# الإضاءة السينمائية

Hey, what's up everybody? In this video, I'm going to show you how to make your images go from looking like this to this. And the only thing I changed was the lighting. Lighting is one of the key elements to creating cinematic images and is one of the biggest
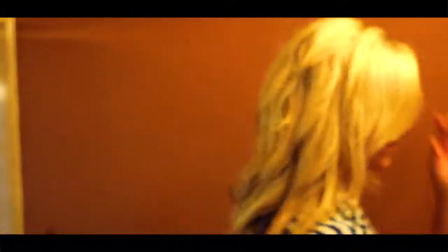0:16 factors that separates amateur looking films from professional looking films. Now, I recently saw a post on the Facebook group of one of our members asking, why does my image look flat and washed out,
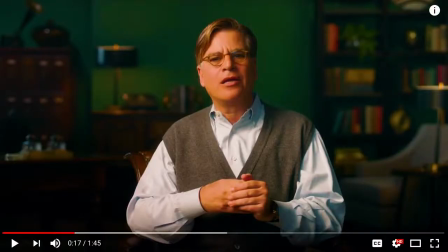0:26 but this image that I pulled off of an ad I just watched looks super cinematic? What are they doing that I'm not doing to get that cinematic look?
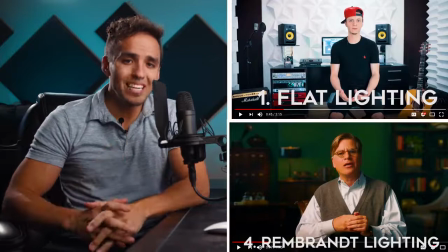0:33 And the answer is lighting. And we'll talk about how lighting can create depth to make your images look more three-dimensional and cinematic.
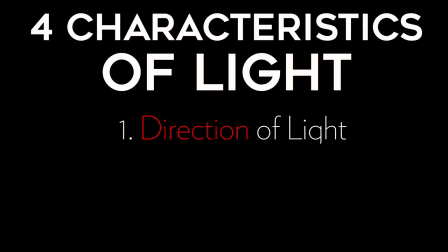0:40 Now, there are four main characteristics of light that I want to cover: direction, color, quantity, and quality. Now, because there's so much to cover, I'm actually going to split this up into two videos.
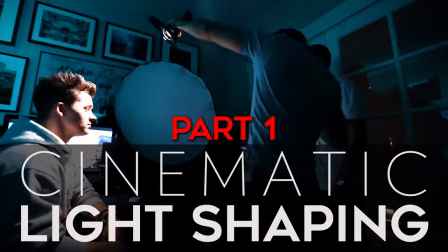0:50 In this video, part one, we're going to be covering direction of light and briefly talking about light color as well.
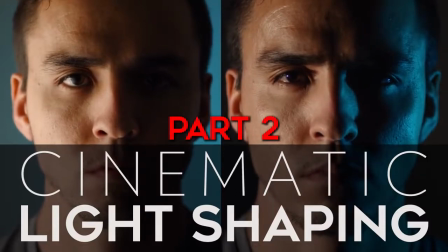0:57 And then in video two, we'll talk about light quality versus light quantity. First, let's talk about direction of light.
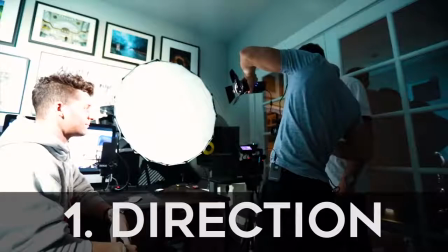1:03 Depending on where you position your lights, the shadows will allow you to form different shapes or patterns on your subject. So using a basic three-point light setup, we're going to go over 5 common lighting patterns and when you'd want to use them.
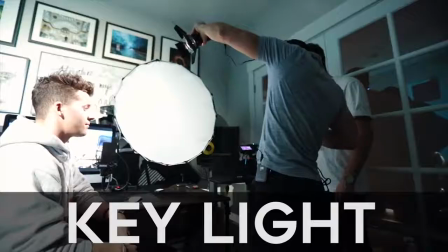1:16 The key light is your main light that is used to light up your subject, and depending on where you place this key light will depend on the look or light pattern that it gives you.
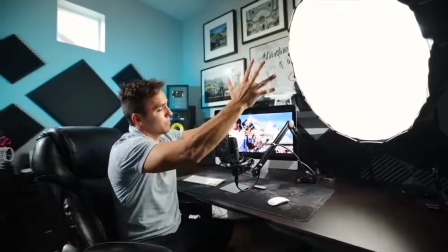1:24 The most common placement of a key light is slightly above your subject and about 45 degrees from the camera off to one side. And the reason for this is because it creates shadows on the face, making your subject appear more three-dimensional and thus creating depth to your image. And as we talk about a lot in this course, creating depth is what helps images feel more cinematic and pop out from the screen.
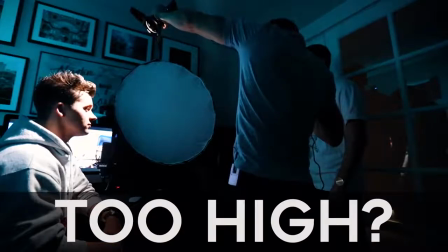1:45 Be careful though, not all shadows are good. If you place your light too high, you'll start creating raccoon eyes on your subject. This generally isn't a very flattering look, and it kind of resembles shooting at noonday, which isn't the prettiest lighting to shoot in. But you also don't want to put the light too low, first of all because light sources don't naturally come from below us,
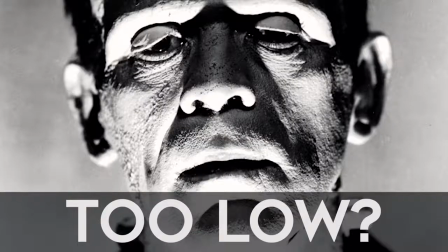2:02 so it doesn't look very natural, but also because it gives you that flashlight around the campfire look that tends to be more of a spooky, scary feel. Plus, it highlights areas that aren't super flattering, like underneath the chin, the nostrils, the eyebrow ridge. So by having the light slightly above your subject, you create a nice drop shadow.
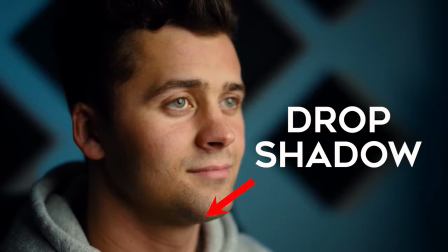2:20 Drop shadow meaning the shadow underneath the chin that outlines the jaw, which is typically a more flattering look and helps create dimension and depth.
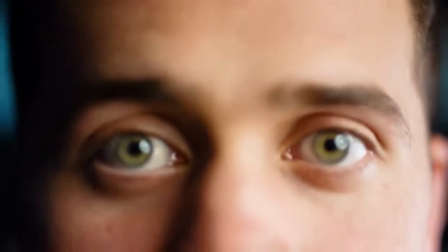2:28 With this key light position, you also have the subject's eyes lit up nicely, which is usually the main part of the face that you want your audience to focus on.
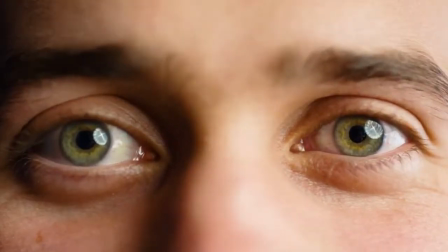2:36 And if you look closely, you can actually see the light source's reflection in your subject's eye, and this is called a catch light.
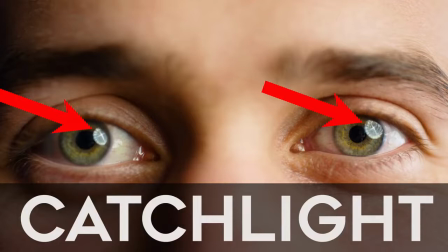2:42 Having a strong catch light can help draw your viewer's attention to the subject and gives your subject that sparkle in the eye look.
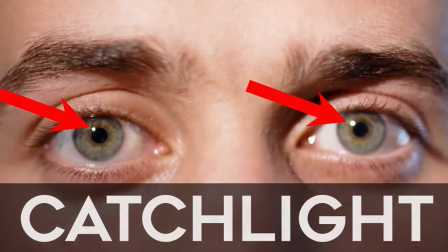2:49 And depending on the shape of your key light, you can get a variety of shapes of catch lights in the eye.
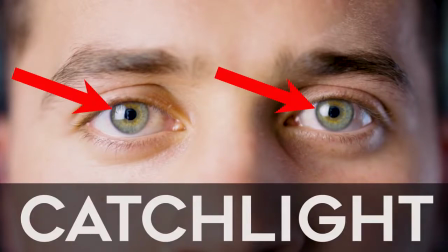2:54 For example, if you use a square softbox or a window as your key light, you'll get more of a square catch light.
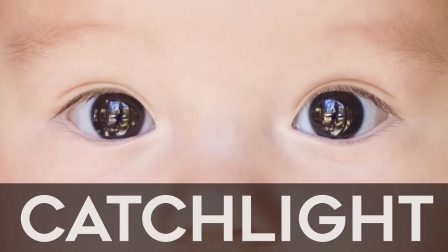3:00 If you're outside shooting and using light reflected off of surrounding objects, then you'll see those reflected objects in the catch light of your subject's eye. So those are just a couple things I look for when lighting my subject to help give them a more cinematic look. Now let's move the position of our key light to show you the 5 different lighting patterns and the effects they each have on your image.
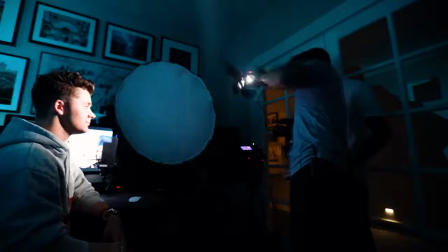3:19 As we move the key light directly in front of our subject, we get an even flat look to our image, and this is called flat lighting.
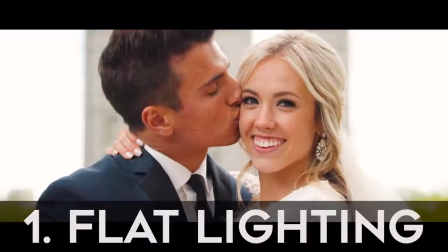3:27 Flat lighting on the face will mean that your subject is well lit and you are unable to see any shadows along their face.
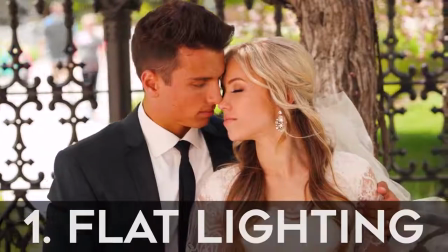3:34 This will give you the least dramatic look out of the 5 lighting patterns that we'll be talking about,
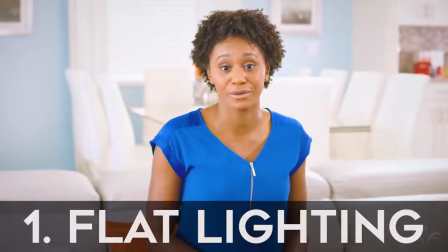3:38 and is often used for a more light-hearted setting like commercials or beauty shots that allow you to see every detail of the skin.
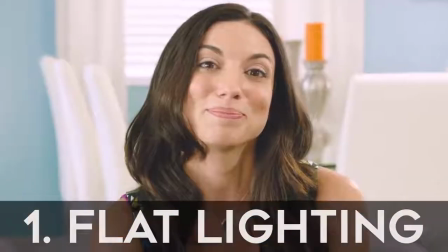3:45 This look doesn't give a lot of dimension or depth to your subject though, so isn't necessarily looked at as a more cinematic or dramatic option.
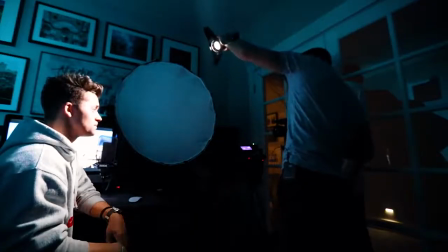3:53 Now, if we keep the light in the same spot but just raise it up slightly from the flat lighting position, we get what is called the Paramount or butterfly lighting.
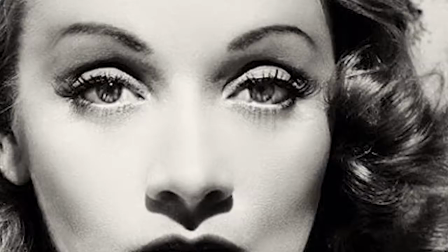4:01 Paramount refers to Paramount Pictures, who used this as their signature lighting style when it came to shooting their leading actresses.
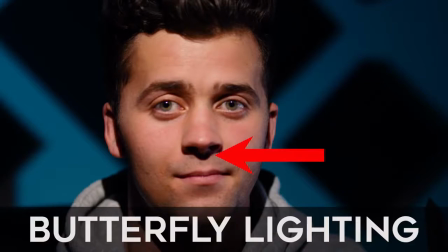4:08 And the word butterfly refers to the little shadow under the nose that the lighting position creates, and is shaped kind of like a butterfly.
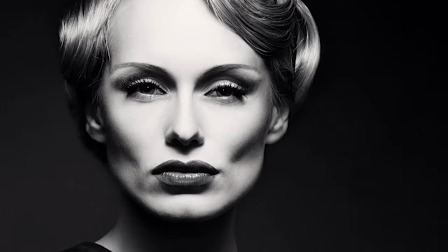4:15 This lighting pattern is typically a more feminine lighting pattern because when used properly, the shadows will accentuate the cheekbones, creating depth to the face.
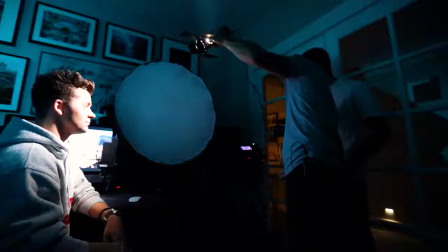4:24 But be careful with the height of your light on this look, because if you bring it too low,
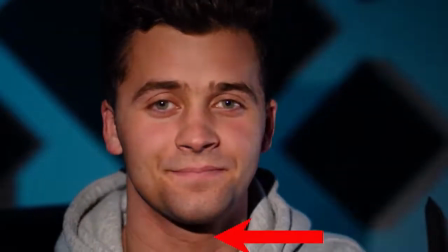4:28 you will lose the drop shadow under the chin, along with the butterfly shadow under the nose,
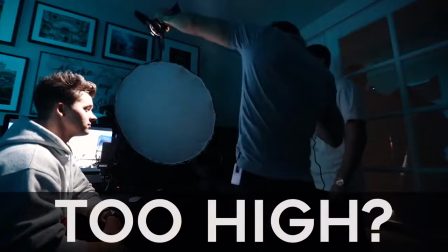4:33 thus going back to a flatter two-dimensional image. And if you raise it too high, the eyebrow ridge will cover up your eyes, giving you raccoon eyes,
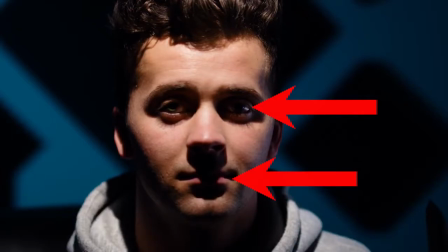4:42 and your butterfly shadow will start to crawl onto the lip, making for a weird, unwanted shadow on your mouth.
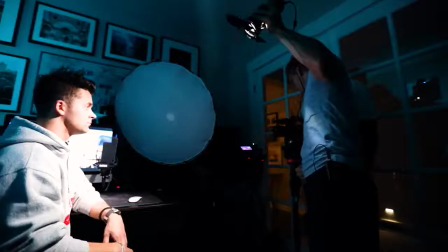4:48 But let's now move the light slightly to the side and you'll start to see that butterfly shadow turn into a side nose shadow.
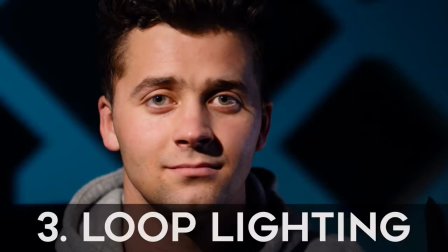4:55 This lighting pattern is referred to as loop lighting because the nose shadow creates the shape of a loop on the cheek.
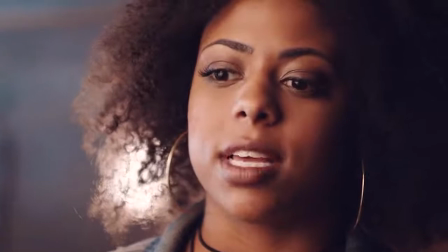5:00 And this lighting pattern is generally used on rounder faces as the shadows it creates helps the face seem slimmer and longer.
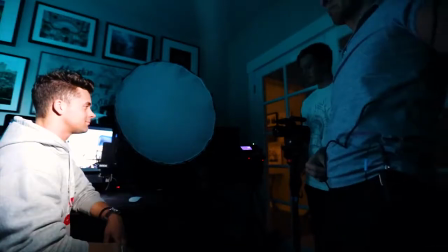5:07 And as we continue to move the light farther to the side, about 45 degrees from our camera,
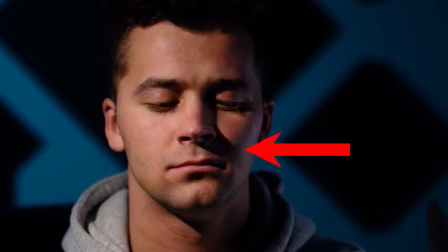5:12 that nose shadow connects with the cheek shadow, creating the lighting pattern Rembrandt lighting.
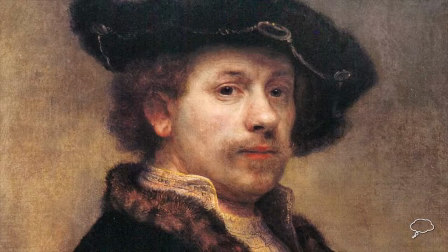5:17 Rembrandt lighting gets its name from a Dutch painter named Rembrandt, who used this lighting pattern for many of his paintings,
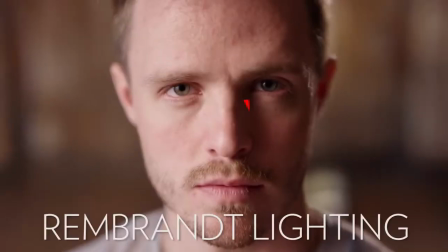5:24 and this lighting pattern is known for creating a triangle of light on the cheek subject,
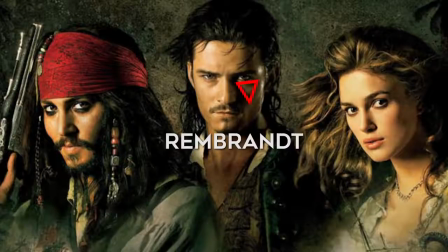5:29 and is probably the most popular lighting pattern used in Hollywood films, as it creates a dramatic, cinematic, three-dimensional depth to the subject's face. Now with Rembrandt lighting, depending on where you position your camera, you can get different looks as well.
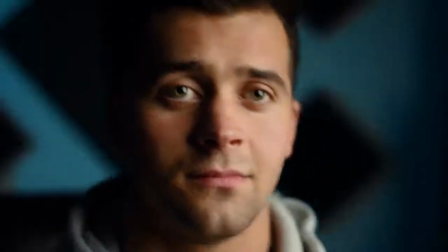5:42 If you position your camera on the broader side of your subject, this is called broad light.
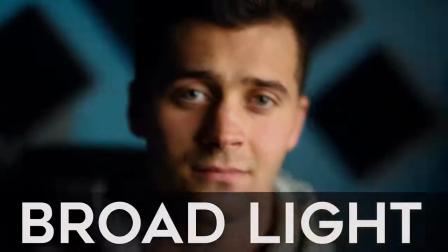5:47 And if you position your camera on the darker side of your subject, this is called short light or the dark side.
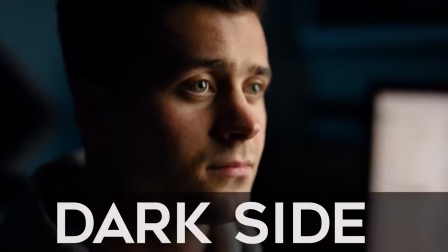5:52 And it's most common in cinema to shoot on the short or dark side as it creates more drama and depth.
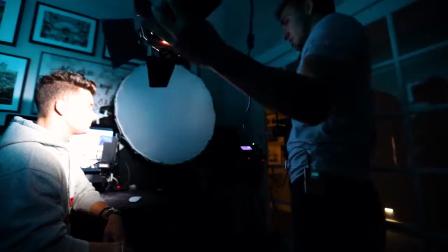5:58 Now let's move our key light 90 degrees or completely to the side of our subjects and you'll see the entire side of the face become shadowed.
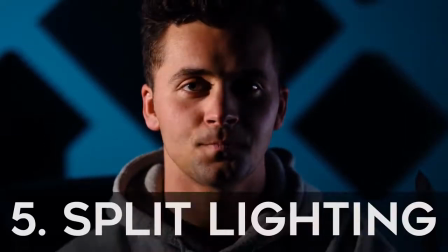6:04 This is called split lighting because it splits the face in half,
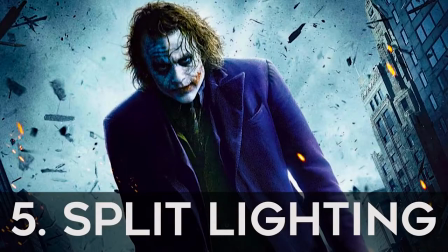6:08 and this lighting pattern is used to create an even more dramatic look and is also popular in Hollywood films, especially during scenes that are meant to be super dramatic.
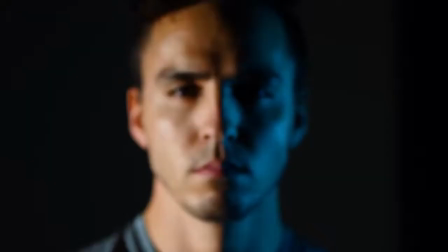6:16 And where paramount lighting is typically used to create a more feminine look, split lighting tends to make subjects look tougher and more masculine. So as you can see, just with the positioning of our one key light, we can create a wide range of looks and feels to our image. Let's now look at our second light of the 3-point light setup, and that is the backlight, or rim light, or hair light. Backlight because the light lights up the back, or if it's slightly higher it becomes more of a hair light, or if it's more to the side, a rim light.
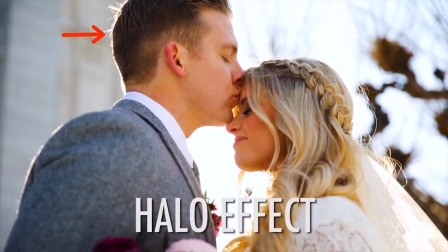6:44 Backlight, as we talk about in the natural lighting video, is commonly used during golden hour when the sun is low in the horizon and starting to set.
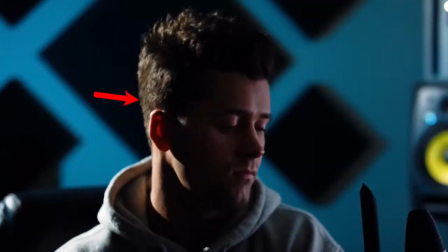6:52 So by using a backlight, we are replicating that golden hour look. Sources of backlight can oftentimes be practical lights as well,
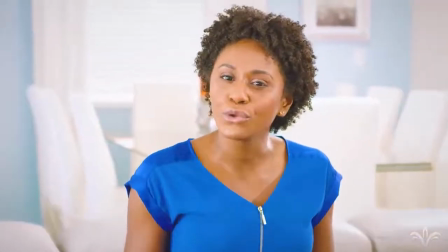6:59 like a window or a lamp or anything in the background that looks natural to help light up the back of your subject.
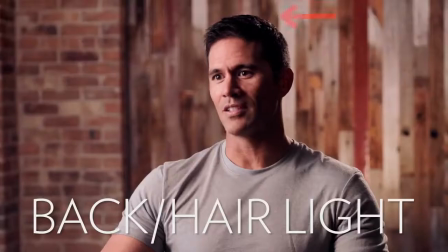7:05 The purpose of backlight or rim light is to create a halo or rim around the outline of your subject. In my setup for this tutorial, I have the backlight positioned about 4 feet above me and pretty much directly behind me. So you can also play with the exact positioning of this light to create slightly different looks. Our third light in our 3-point light setup is the fill light.
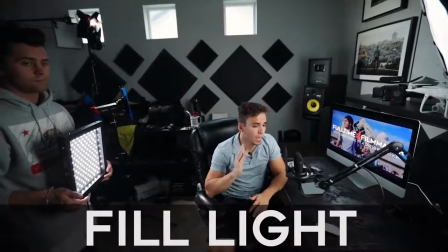7:26 As the name states, the fill light fills in light, usually on the opposite side of your key light, making your shadows less dramatic.
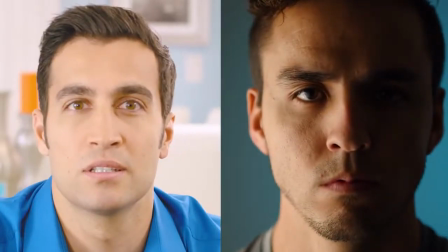7:33 Depending on the mood of your story and or scene, you can choose to use a little or a lot of this fill light.
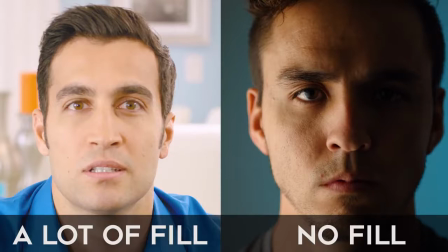7:39 The more fill light you use, the less contrast your image will have, and this is referred to as high key lighting,
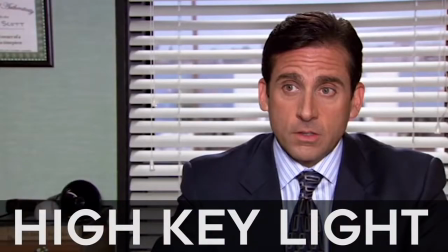7:45 which is used more in comedies, romances, sitcoms, commercials, beauty shots, etc. It gives a more lighthearted, less dramatic look, whereas when you have less fill light, it creates more contrast, and this is referred to as low key lighting,
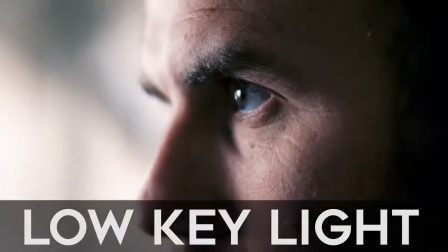7:59 and is used in more dramatic scenarios and is generally looked at as more cinematic due to the added depth it gives your subject. Now, I rarely use fill light for my setups, but rather I just have my soft key light and the backlight, and if I need any fill, then I use my 5-in-1 reflector. So there you have it.